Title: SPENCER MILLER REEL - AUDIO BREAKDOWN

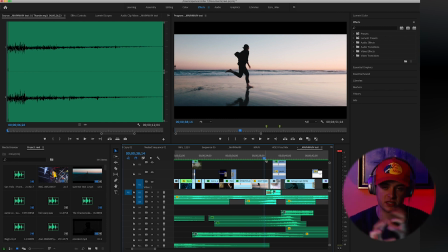So when that EDM drops, it's like the shots breaking apart and duplicating.
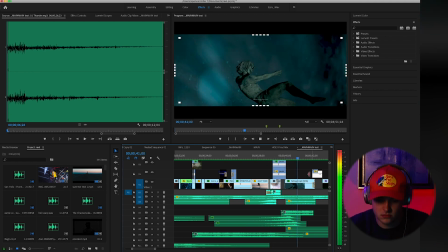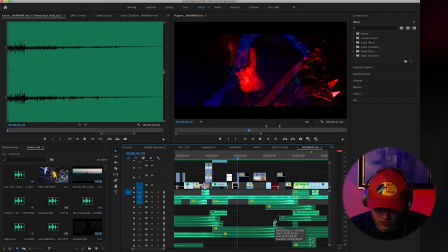Yeah, so after we get some risers here in this section.
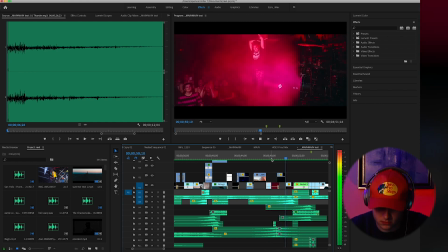Put the money on it.
Because there is a part of the song, if I solo that again, if you hear this. These drums come in, but I wanted to emphasize that first drum hit as like a big sound.
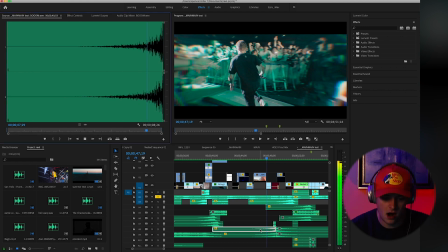So when I added these extra risers in, for that first hit, it
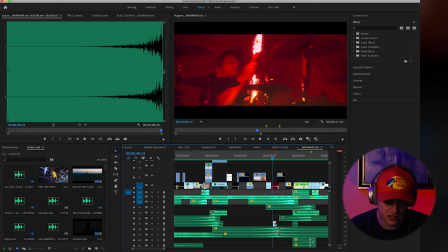hits so strong. And then I've got this in here as well. So this is another part of a EDM song from the intro.
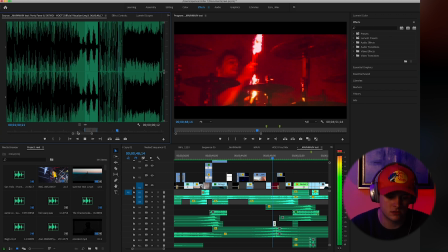Lock like a Brinks truck. Lock like a Brinks truck.
I just like the a part in it.
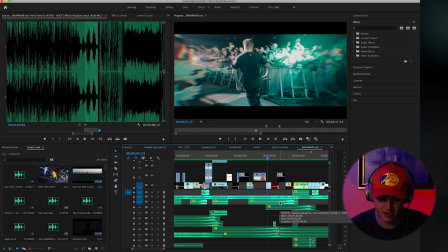I love that. So I threw that into this part right before the big drum hits.
Put the money on it.
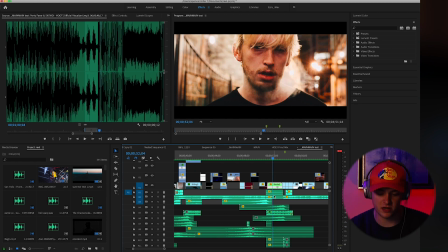So this part, again, I am...
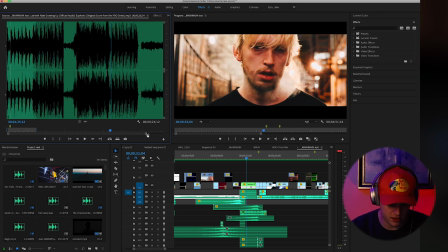the very end of this song actually has a part where his voice is by itself, which is what I sampled for the reverses. That right there is what I'm sampling for the reverse. So what I went ahead and did is I took that from the end of the song, brought it to the middle of the song,
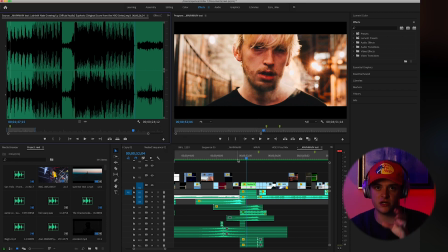because again, the song's very repetitive, so I wanted to have a section that kind of gives you a break from what you've constantly been hearing to kind of take you out of you get too used to it, I guess is what I'm trying to say. So once you kind of get used to it, you gotta throw something in there to break people's attention and make them go, whoa, wait, and then you can go back into it if you want.
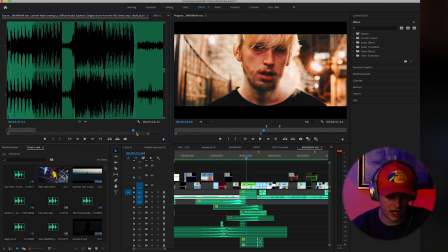So I took the end of the song with the isolated sound.
Put the money on it.
And then for this section,
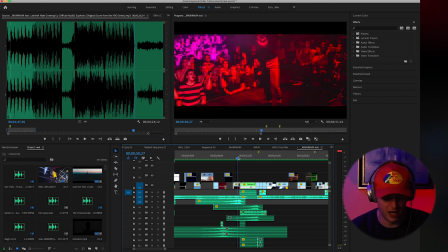there's a lot going on here, but we got the riser like this
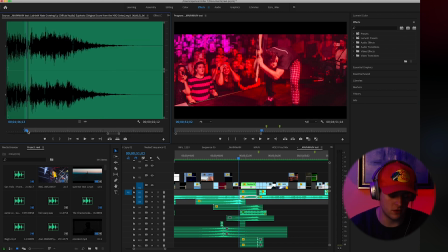into the vocal. Then we've got the laugh. Then we've got
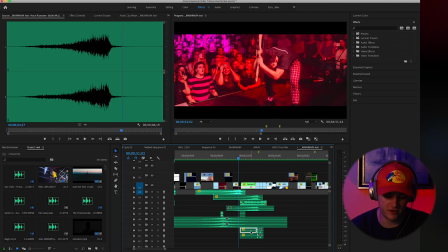a voice riser as well in there. And then if we go to the bottom here, we've got some heavy breathing. And then the gunshot.
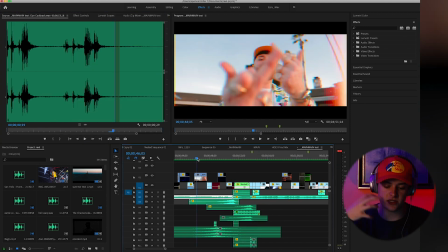So we've got a lot of layers happening here. But again, when you're hearing the same kind of song that's very repetitive over and over and over again, and getting a break with a lot of stuff going on with a very still shot,
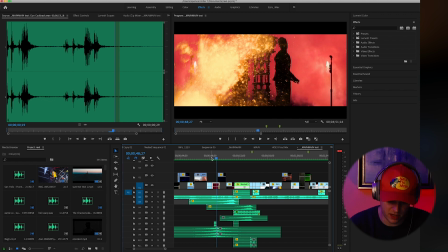I think it's kind of cool, and then you can go back into whatever you were doing. So like, for example...
Put the money on it.
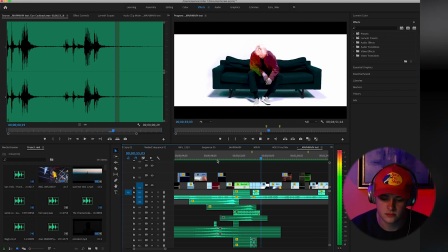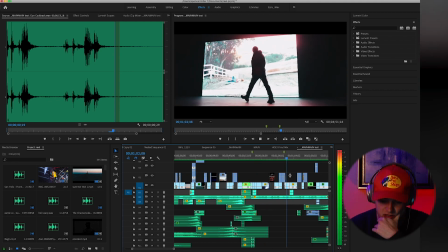Then what do we got?
Put the money on it.
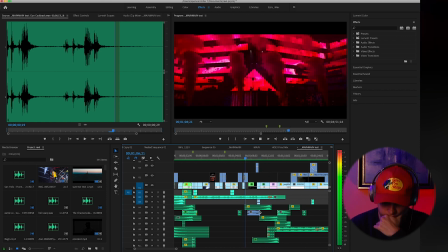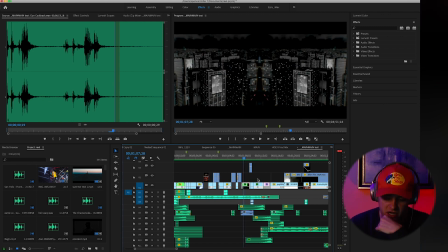These are the only 2 shots in the entire reel that actually have their original audio with them, as far as I know.
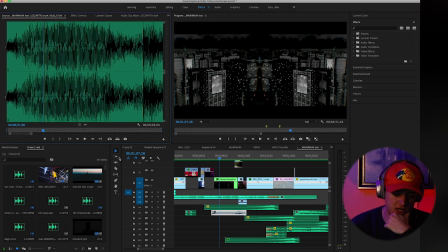Actually, there's 3. So this one is from the Chainsmokers recap that I did.
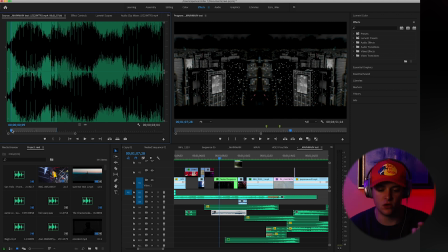The intro has like these old broadcasts and police sirens.
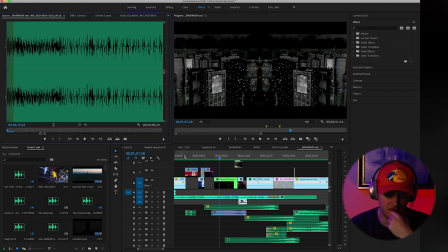And then this is from a Tory Lanez video. The bass, it's destroyed.
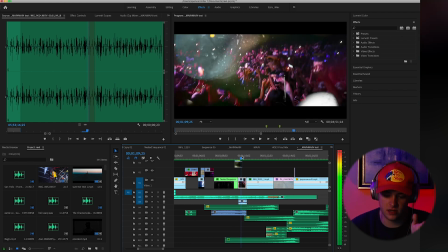But this shot feels so chaotic, like that sound. I don't know why I did it, but I liked it, so it sounds like this.
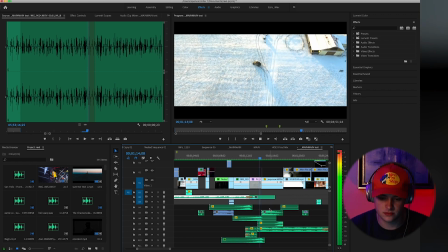Put the money on it.
Riser. Okay, so now we're into phase 3, I'm gonna call it.
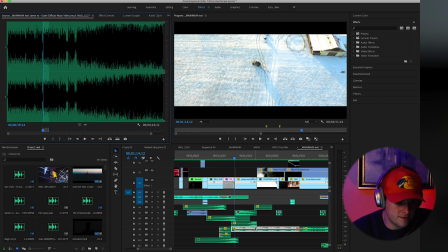Phase 3 is this song called Gosh by Jamie XX, which sounds like...
Hold it down, hold it down.
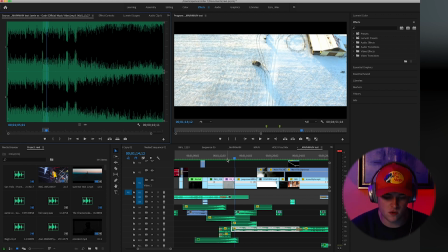So obviously it's a very big vibe change from the previous song, but I still wanted them to feel connected in a way, or like a way that they kind of tied into each other, but that's obviously not super easy to do. So what I did for this was I used those original reversed vocals from the first song and threw them into this.
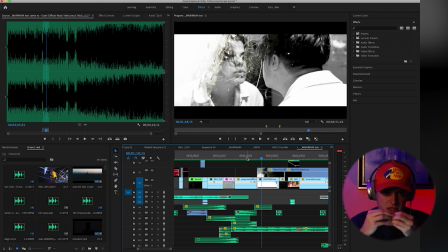So now these 2 songs feel like they're familiar with each other or similar in a way, or it's almost like this is the weird ending of the first song because you're taking the vocals of the first and putting them into the second song.
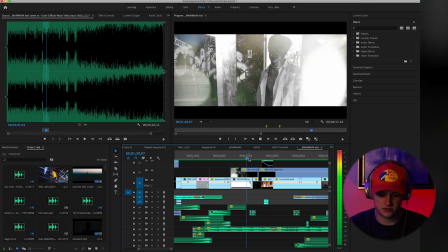Still added some gunshots and... well, the gun cockback, I mean.
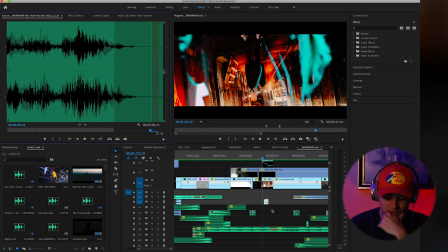This is a yeah-ho audio. I don't know, again, it was in the Suicide Boys drum kit where I get a lot of weird sound effects stuff.
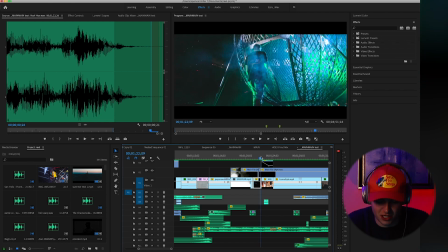And it's in a lot of songs, so I wanted to kind of sneak it in there somewhere.
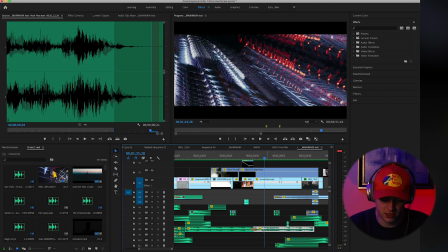So then this is these are 2 different parts of a song, of the same song right here, but different sections, blended them together so that it kind of got what I wanted to be done just quicker,
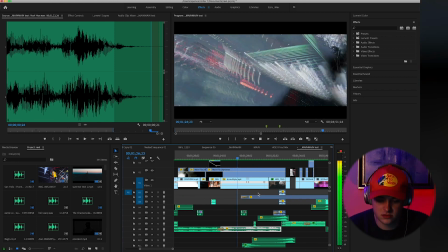I guess if you wanted to say. Oh my gosh.
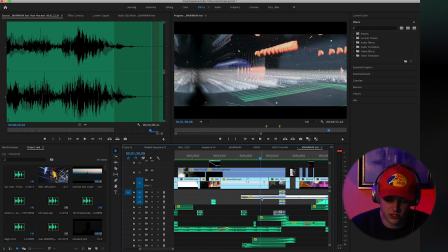So here, we get into the blending of this audio right here.
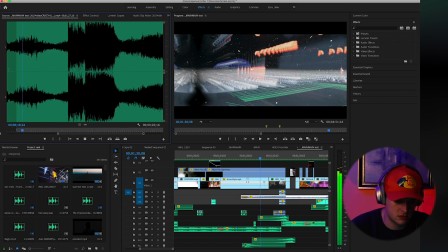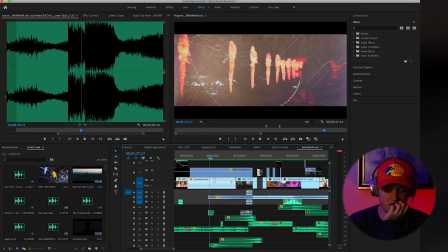So I started blending that in pretty early here.
Oh my gosh.
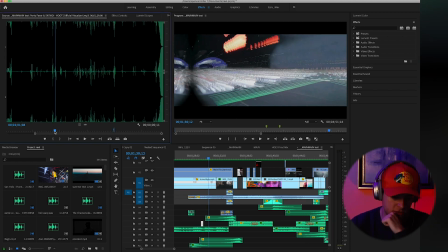And then again we've got the like a Brinks truck, whatever it is.
Get on lock like a Brinks truck.
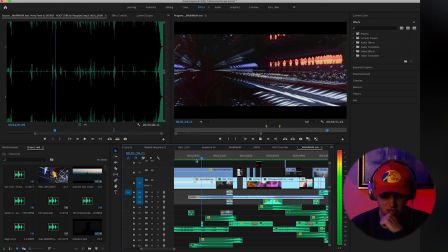Kind of throwing subtly in there again.
Oh my gosh. Oh my gosh.
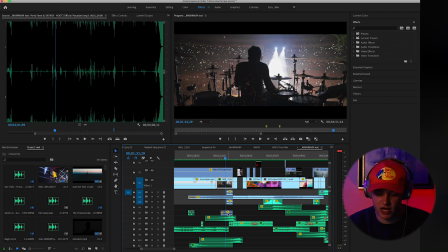This is another one with a real audio of Matt playing the drums. And then here's the first time that again, so we're going, this is probably I would call phase 4 now. I've been using little elements of songs throughout the video so that you're hearing all these different songs,
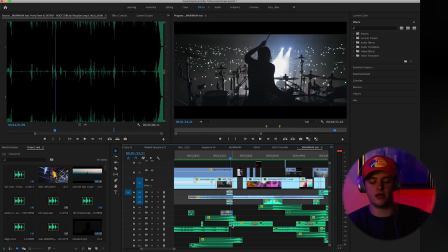but bits and pieces of them while one of them is like the main song at a time. So we finally get the like a Brinks truck.
Like a Brinks truck.
We've been hearing the like a whatever it is for the whole video. So now we're finally getting the payoff of that into the next phase of the video.
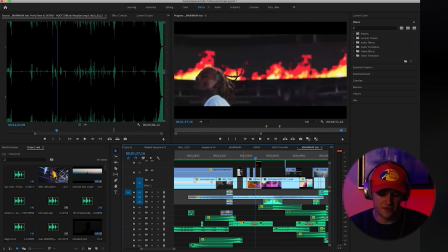And then this drop right here, is blended with this audio.
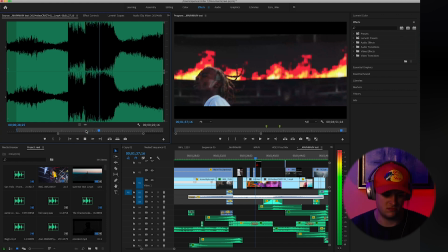Big, dramatic, loud. With a really crazy EDM drop.
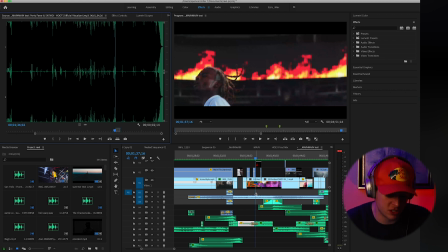But I don't know, I thought the combination was cool because again, if I played just this,
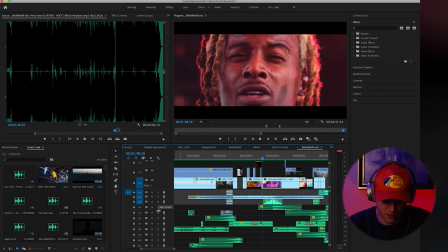with no EDM drop, or if I played just the EDM drop,
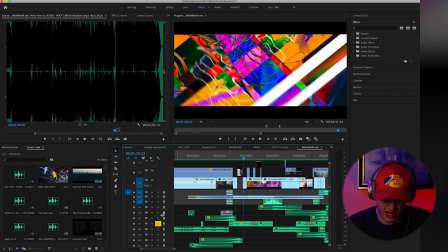it just doesn't, it feels kind of empty for some reason, so when I blend those together,
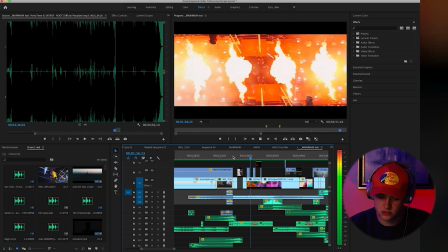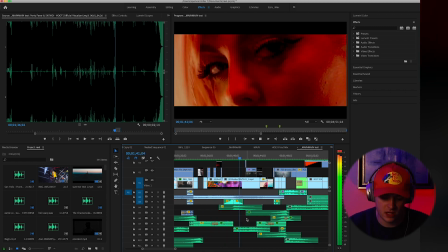again, so once we hit these risers right here,
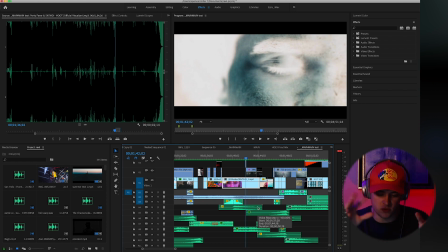we're kind of in another transitional period between songs, like I said earlier, where you kind of take a second to breathe.
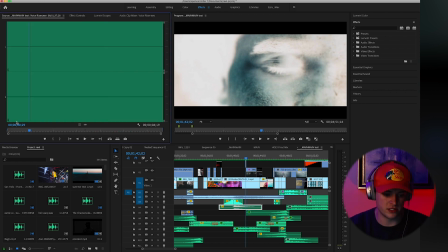We've got the voice riser of the breath, but this time,
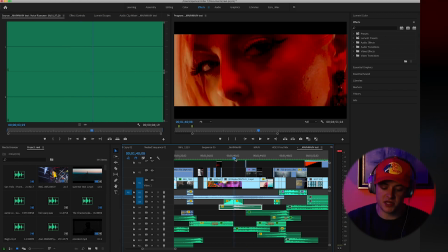so this is the same one from earlier that went and breathed in. I reversed that, so now it's kind of a breathe out after this crazy section.
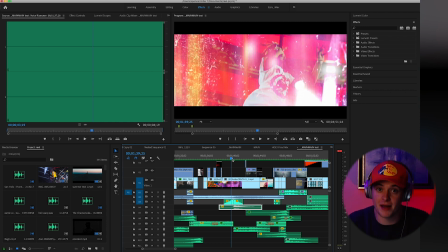It's kind of like a time to be like, okay, that was a lot. Let's change the vibe up. Because it was a crazy, I can have that crazy going on throughout the entire video. So I wanted to just kind of make it insane for like 10 seconds, and then you're back to normal.
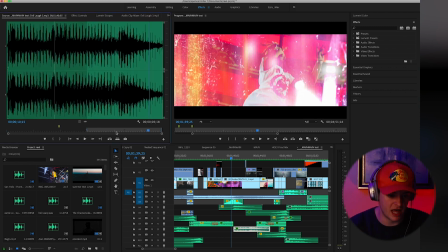And so we've kind of got this exhale with this same laugh that's been used throughout the video. So that sounds like.